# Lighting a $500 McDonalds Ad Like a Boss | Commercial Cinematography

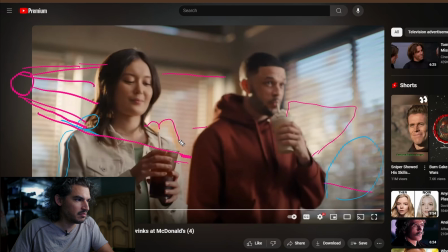742s
It might be this M that's stopping it. I'm not sure. That should be glowing, but it's definitely cutting light, and that might be what's going on over here. So that's what's happening there. It's
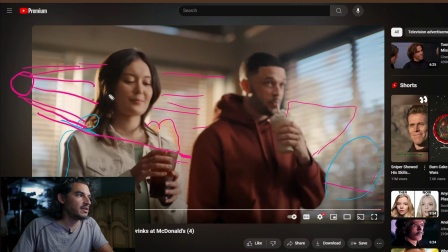759s
doing all of this and hitting them, and it's creating this beautiful edge right there. Oh my gosh, it's stopping right there. And oh, look at that beautiful edge. It's creating a beautiful edge right there. Oh, edge. Contrast. Hard backlight creates contrast.
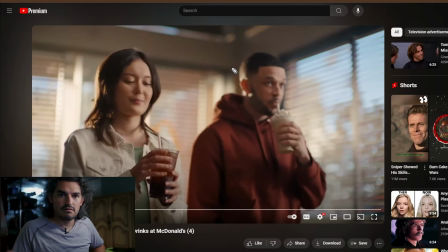776s
If you want your shots to look awesome like that, give it backlight. Boom.
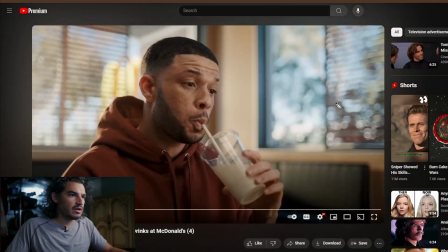782s
And we sit down, and here we are again with the same softbox. You can see it right there in the eye. There it is. Which means that the cinematographer did a good job making sure that the eyes can be seen.
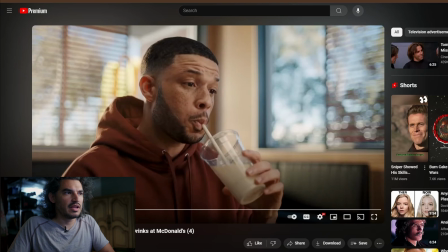801s
Because here's the thing that I hate. Whenever people like to key their subjects like this with the softbox way up here, they'll put the softbox way up here like this, a little dome light. You know.
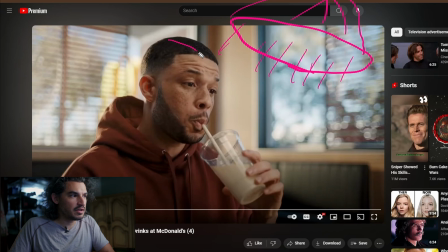819s
Well, what does that do? It'll light the face, it'll light up here, it'll light right there, it'll light over here, and it will leave this dark bag under the eyes, and it'll leave that dark, and most of all, it will leave the eyes completely dead and black.
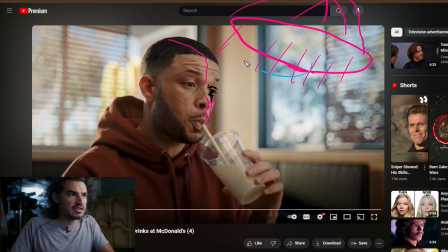837s
So this is why this right here, this situation is a holdover from photography, and since a lot of lower budget video fixtures use photography Bowens mounts, it's understandable that they would use this setup,
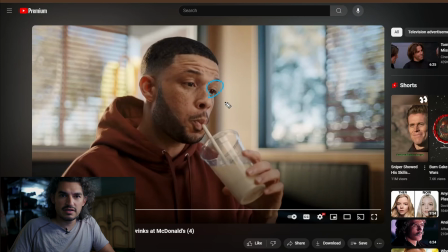855s
but you want the eye to see you want to be able to see your eye. You want that glint in the eye, and so you have to bring your source down low enough so that your eye may see it. And it does this, blah, and that's what that catch light is.
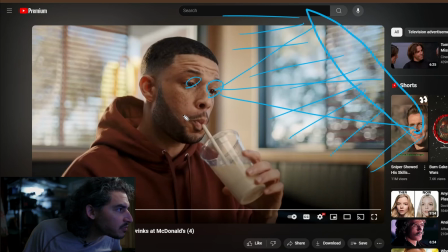877s
What it is, I'm not entirely sure because it looks soft. Huh. Whatever. It's a softbox or something. Anyway, so that's hitting his face, and that's hitting his face. That's what's doing all of this beautifulness right here. And again, it's the same shot actually.
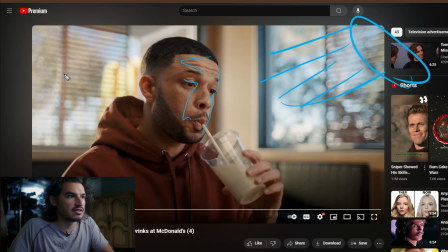895s
It's the same angle. Holy crap, it is the same angle, I think, because there's that M. Why is it on the wall? I don't know why it's on the wall. Anyway, so they have their sunlight doing the same thing.
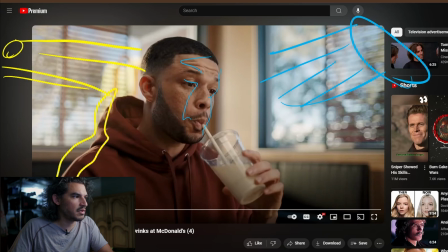913s
And it's creating that beautiful edge. Oh my gosh. You might say that this is this. Oh, here, look at that gorgeous. You can trace this back to the point of origin. I was right. Look at that. And then here we go. See this? I want to say it was right there.
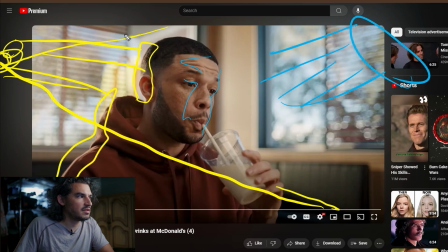933s
Maybe not. Maybe this is, it's got to be right there. It's got to be, it's freaking there. So you might say that, hey, that's almost exactly like the shot before.
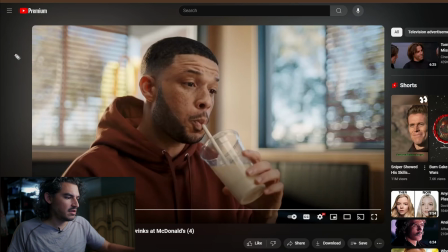945s
And you're absolutely right. You don't have to be unique to create beautiful images. In fact, if you try to be unique, you're going to be inconsistent. So you want to be consistent by doing the same thing over and over.
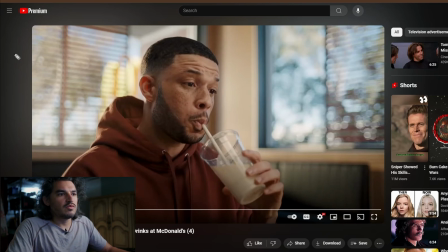958s
It sounds like a cop-out, sounds like cheating. There is wiggle room in between because every setup is different. Every location is different, but the shape on the face is the same. This one's a little bit more flat, in fact, because like I said, we have this thing going on over here,
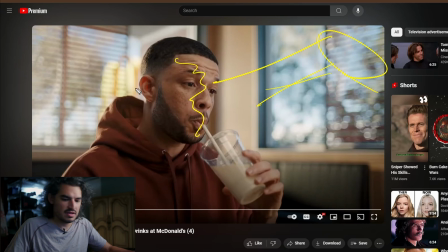976s
which is creating this shape on the face, but oh my gosh, look, he's filled on this side. This is an unnatural, well, it's not coming from this. It's coming from somewhere else. It's coming from that frickin' top light that we had up there.